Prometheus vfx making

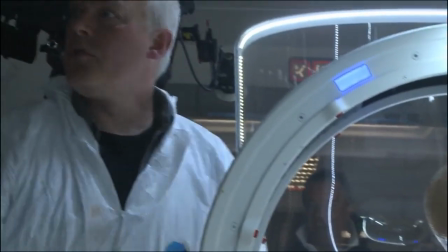[12:22]
And Neil Scanlon's team was just gave us the most incredible practical things to work with.
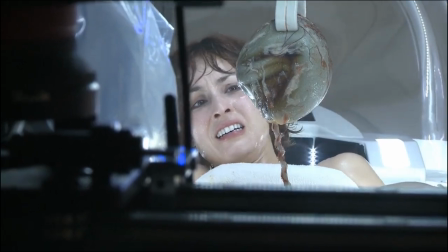[12:29]
I mean, fully animatronic baby trilobite with a placenta and a placental sac that's full of goo, and it was great. And there were some really good things. Having the on-set reference that Ridley shot gave us a lot of confidence to know what he wanted and be able to replicate that and be able to deliver something that we knew he'd be happy with.
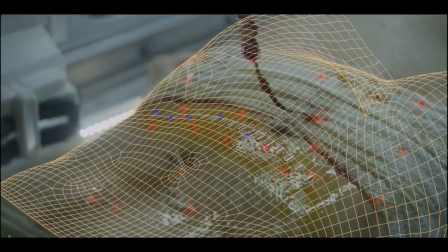[12:49]
The staples are brilliant. We talked about that, with Ridley, the practicalities of what really would be in terms of futuristic surgery.
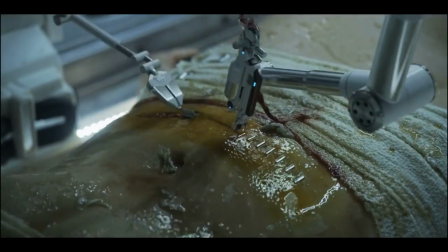[12:57]
It's like, well, you've got this fantastic Medpod machine that can do, any number of things.
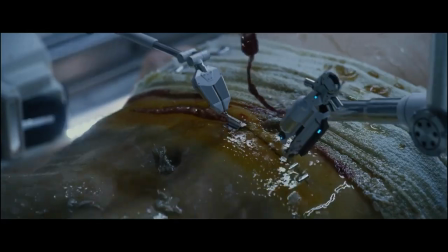[13:02]
Yeah, he still wants staples, but he just loved the idea of staples. And it's just that thing of seeing that staple gun gets going, chunk, chunk, chunk, chunk, chunk, chunk, and sticking staples in her stomach, just brilliant.
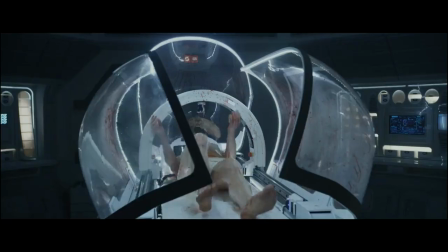[13:14]
That baby trilobite grows really quickly,
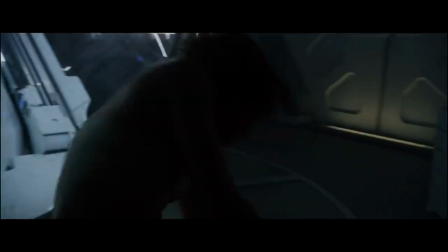[13:16]
and I remember a moment when we went over to Neil's creature shop when he was sculpting the original version of that.
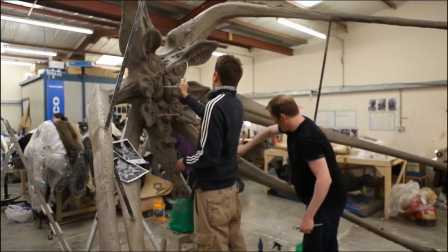[13:23]
It was a lot smaller. I think we were all thinking it was a bit big already, and Neil said to Ridley, "I'm really concerned about the scale." And Ridley said, yeah, we should make it bigger. And Neil's like, oh, okay.
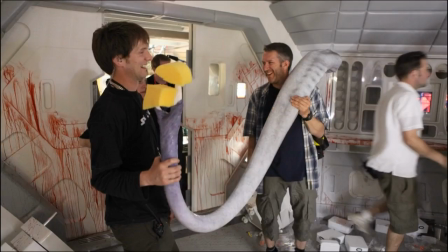[13:35]
Neil essentially built pieces, gave us all the reference we needed, and we just gave that to Weta.
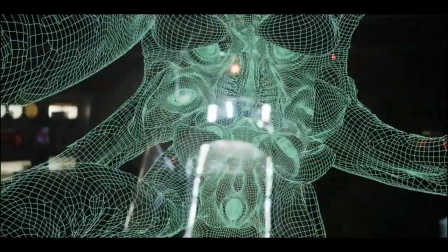[13:40]
And Weta built it, and then on top of that, they put their textures, because Ridley wanted that peeling,
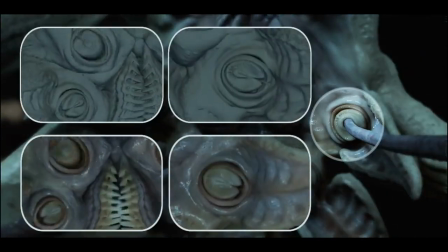[13:46]
flaking skin look to it, which was really hard to do prosthetically. So, Weta finished all that off,
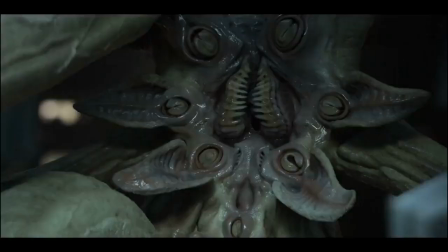[13:52]
and they had a great basis from Neil's stuff.
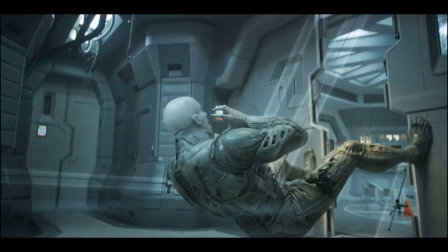[13:54]
The battle between those two becomes this great struggle, and he's just overwhelmed. And Ridley had a great idea for that sequence that he should get his feet up on the door, and it's like, let's get his feet up on the door,
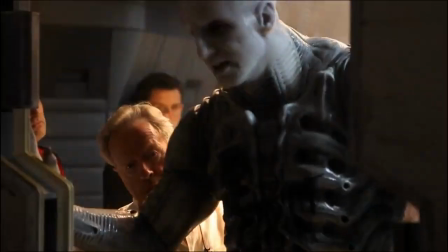[14:08]
and he's pulling back, and you get these sort of great shots where you really feel the struggle of him just trying to pull back
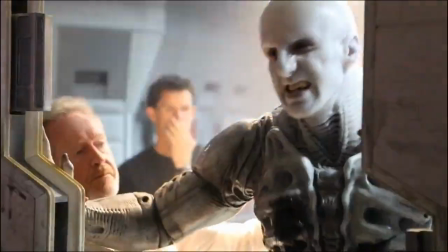[14:15]
away from this thing, and braced up against the door, and you get it's a great moment.
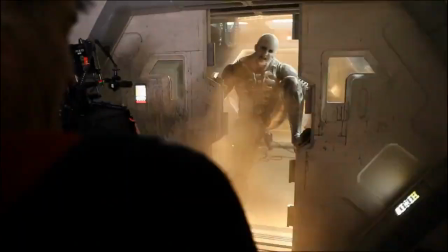[14:20]
One of the main design aspects with the trilobite was to really get a sense of tension and strength in this quite squishy.
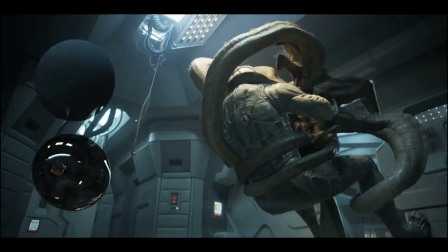[14:27]
He has a vertebrae, but down his tentacles he has no bones.
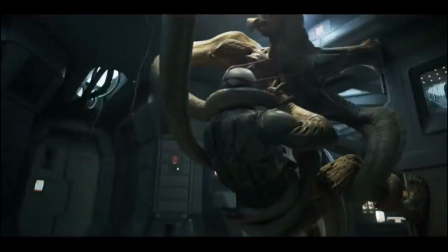[14:31]
So we needed to make sure that when his tentacles were very stretched out, that we had a sense of the musculature,
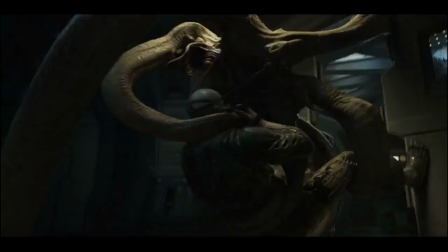[14:37]
and when it was compressed, when he's all squashed up, you see all the folds and wrinkles in the skin.
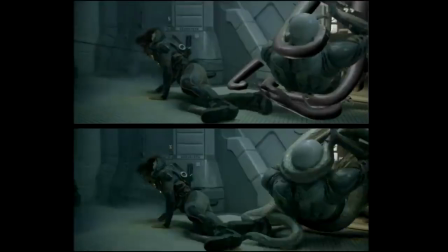[14:43]
They had a real challenge to animate the trilobite's performance to match what Ian White was effectively doing with nothing. Definitely a tricky sequence, for sure, but again, that worked out really well in the end. The five-field creature, it was another beat that Ridley wanted an action sequence, and he conceived this as a short beat,
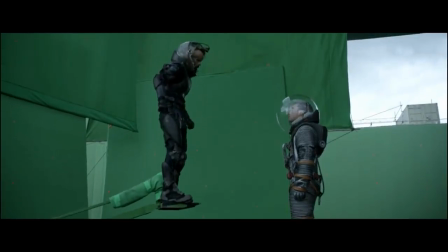[15:08]
just keep the pace of the film going, and we need an exciting action moment. And Fifield's transition into something slightly more alien, it was a bit ambiguous as to which way it was going to go.
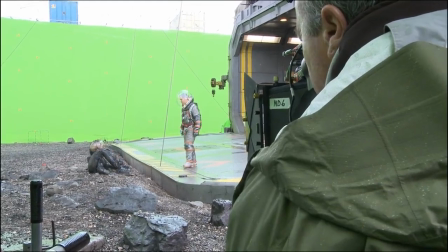[15:21]
The original intent was that any kind of gross movements, big running, jumping, things like that,
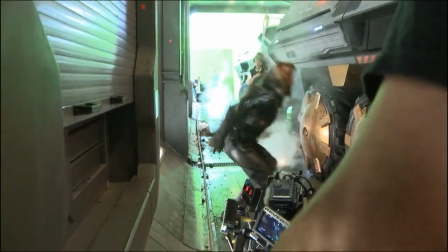[15:26]
would be a digital character, which they would build the one on set, which would be Sean Harris in some sort of prosthetic.
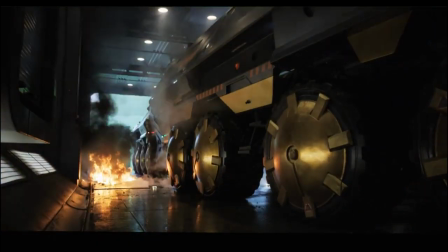[15:31]
We would go across that and just match to that, and then we'd do his digital motions so he could run properly how Ridley wanted.
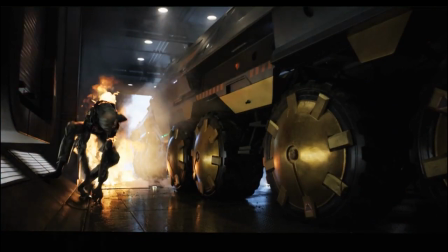[15:38]
Ridley kind of wanted to take him more into an animal realm for his motion, so kind of baboonish, things like that.
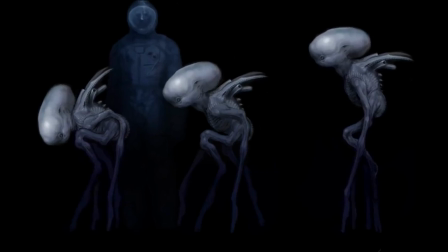[15:45]
There was one image that Ridley kept going back to, which was what he refers to as the baby head, and he kind of loved that image,
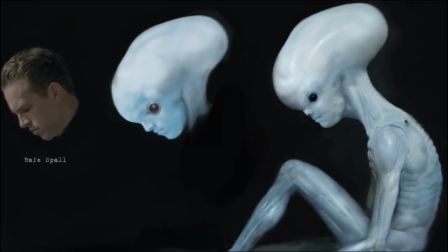[15:52]
and the design kind of really worked around that for a long time.
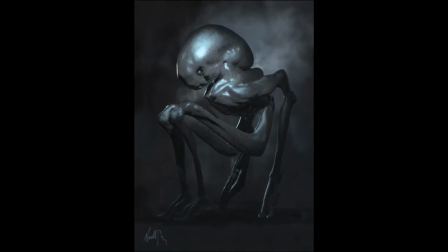[15:58]
And when we were getting closer to shooting, we were still not at the point where we had a final design for that. When we started on Fifield, he was kind of big, kind of mean, kind of fast.
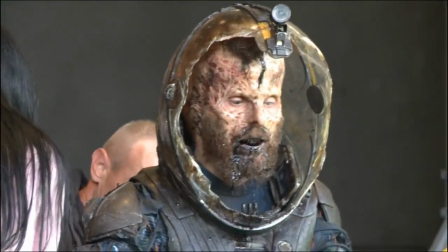[16:09]
That was pretty much all we had at the beginning. We ended up having the actor, Sean Harris, who played Fifield.
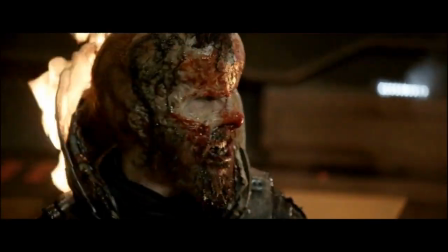[16:16]
He was in a prosthetic makeup and with sort of blackened up armor, and he ran through the entire sequence for us.
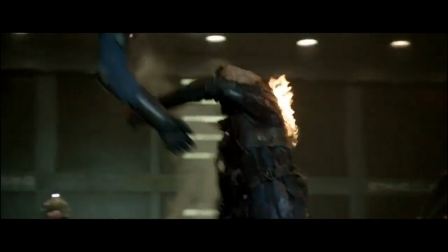[16:21]
Sean is incredibly intense as well. Anything you wanted, it was fine. The Fifield needs to be on fire. That's fine, set me on fire.
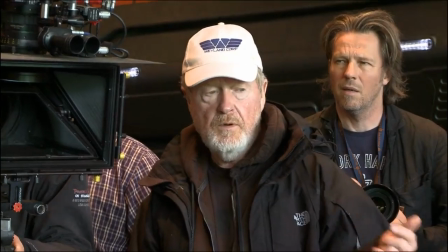[16:34]
So I can design the whole thing, see it shot with the actor in makeup, full bore makeup,
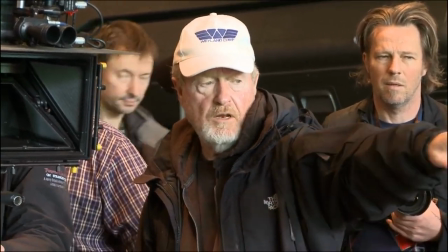[16:42]
see how he does, and then do a
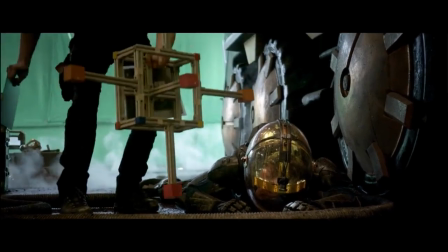[16:46]
combination of elements of the actor in relation to some digital enhancement,
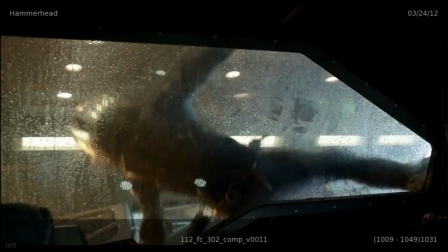[16:53]
or not. The first brief for Fifield was more or less human, more or less alien. Ridley was not locked in on the concept yet, so development continued at Weta.
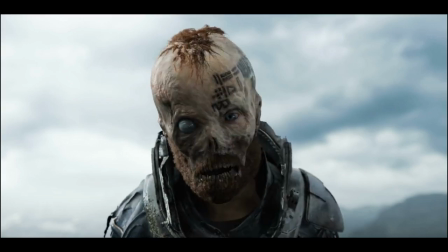[17:02]
One of the big things was getting the right balance in the face, like between seeing the actor and
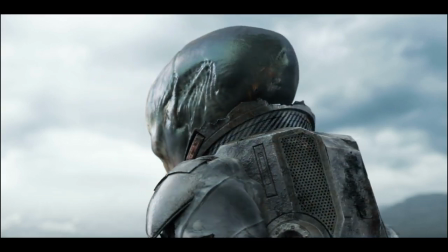[17:09]
maintaining the alien design on the outside, because he's transforming into the alien. We sort of came up with this sort of withered remainder of a head.
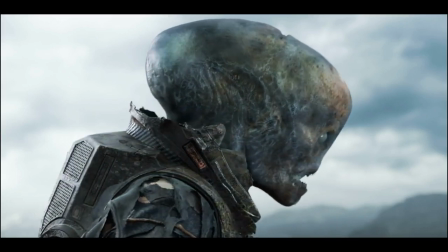[17:15]
And then over time, and over a few design iterations, it became more important, and the head actually shrunk to the point where the outer
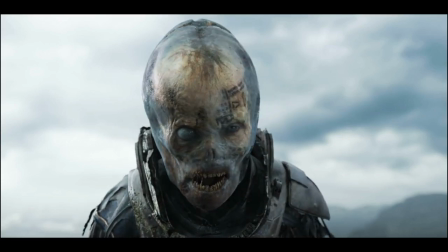[17:23]
exoskeleton head was actually quite tight to Fifield as a kind of distorted human.
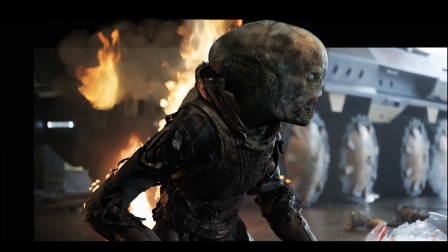[17:28]
While on the body side of things, really it comes more down to like proportions, limb length, like joints, the setup of the legs and the arms.
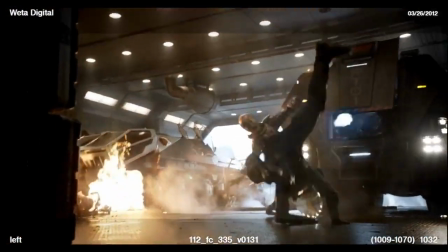[17:37]
So that show the alien features, but still enable us to do all the crazy movements he's gonna do. There was times where it really was, when we were designing, it's like, I don't want something too monstrous, it's going to be quick, we're not going to see much. And funny enough, the actor is winning. The digital enhancement is excellent, but it looks like a monster. Whereas the actor still looks like the actor. And what he does is pretty damn good.
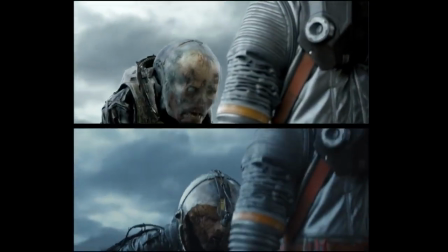[18:02]
So both are done, but I'm able to look at them both and say, okay, which is the most effective?
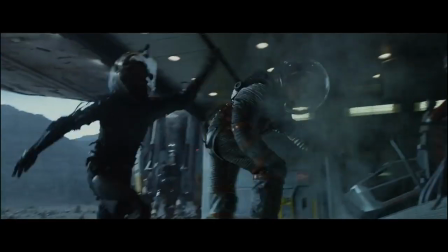[18:08]
A few comments were kind of like, we wanted to see Sean Harris. Like he's a great actor, and he provided a sense of character and realism to the shots.
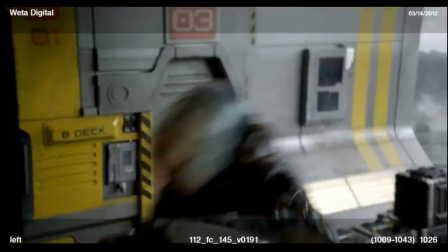[18:17]
And they felt like seeing a CG character at that point of Sean Harris, it almost takes you out of the movie. Weta did a fantastic job of creating a CG version of Fifield, and it's he's really disgusting.
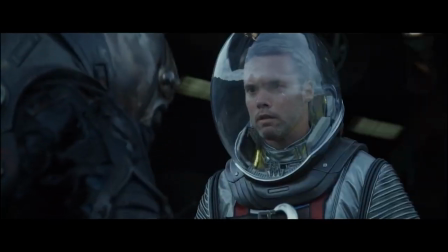[18:31]
Ultimately, what you see in the final film is Sean Harris in makeup. The Deacon's birth was another one of those sequences that people are waiting for.
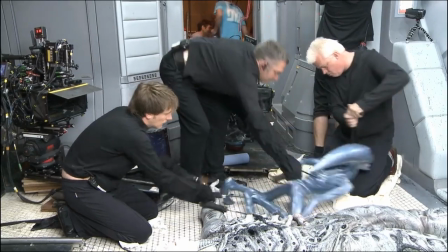[18:45]
I remember seeing early concepts of the Deacon, 6 to 8 months before we started shooting.
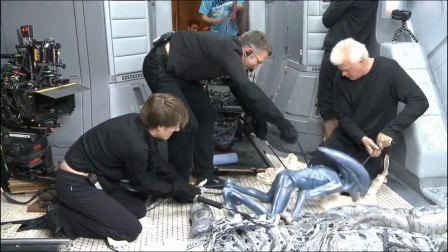[18:49]
We're not that far from what it was. I mean, it still had, no eyes and an elongated head.
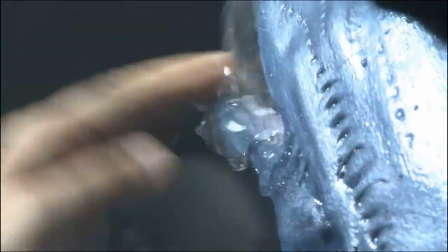[18:56] Close your mouth. Close your mouth. Go on, close your mouth. Up.
Neil's team again, built a full prosthetic version of the Deacon for the birth of it from the engineer.
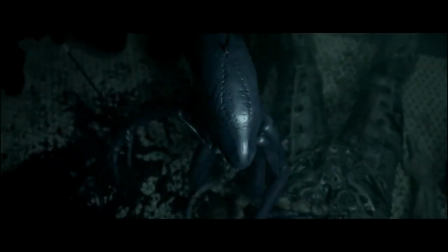[19:09]
And what you see in the film is something again where we shot everything practically as much as we could.
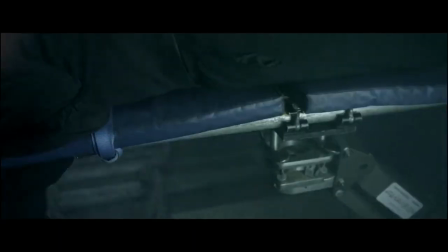[19:15]
Really said, yeah, we'll do that for real, and we'll do as much as we can. So they puppeteered the Deacon, and he stands up and he starts to scream, and it was great. It was like they did a fantastic job.
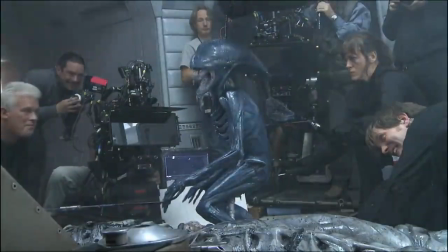[19:23]
But it was just a couple things that we had to add to it. Weta essentially took a digital scan of the creature on set, the puppet, photographed it, and they built a version that matched to it exactly. The Deacon's actually described as an ultramorph. It's come out of not a human, but from an engineer.
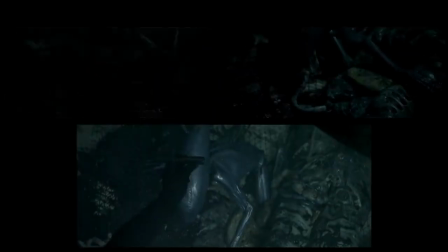[19:41]
So it's much bigger and stronger and much more developed than the xenomorph. But it's still just been born, and it's still finding its feet.
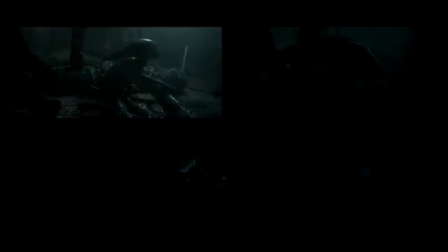[19:49]
So quite literally, when we first animated, it needed to sort of scrabble around as if it was a newly born, standing up for the first time animal to get him on his feet. And the first time, of course, he talks.
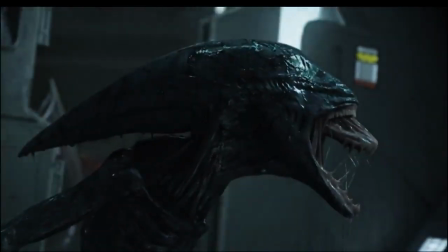[20:01]
There's a lot of people thinking, well, it's just a precursor to what was designed as the alien, but the jaw is actually based on a goblin shark.
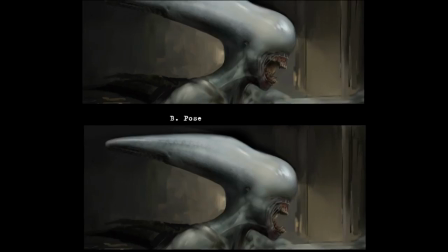[20:08]
Really loves that motion that it has, and it has this lower jaw that sort of unlatches,
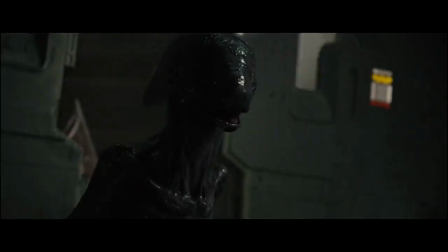[20:14]
and there's a secondary jaw that comes out, and that's totally where the Deacon's jaw is based on.
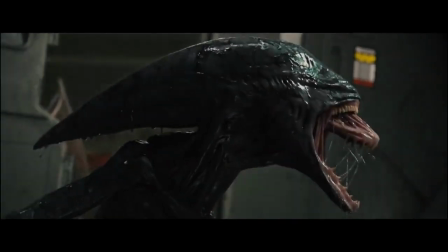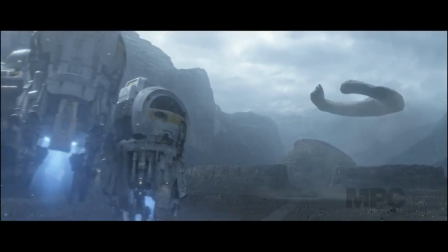[20:25]
The scenes towards the end of the film when the Prometheus is taking off and the Juggernaut is taking off, we see the Juggernaut for the first time.
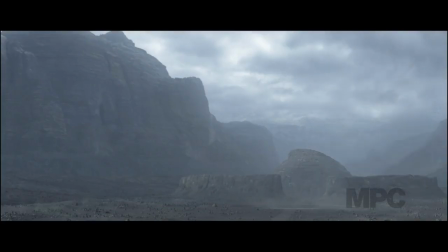[20:32]
For me, it's probably the best action sequence in the film.
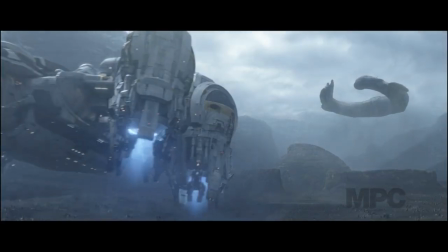[20:34]
It's long, there's lots happening, there's a lot of drama, and it's the first time that we really see the Juggernaut in detail, emerging out of the silo.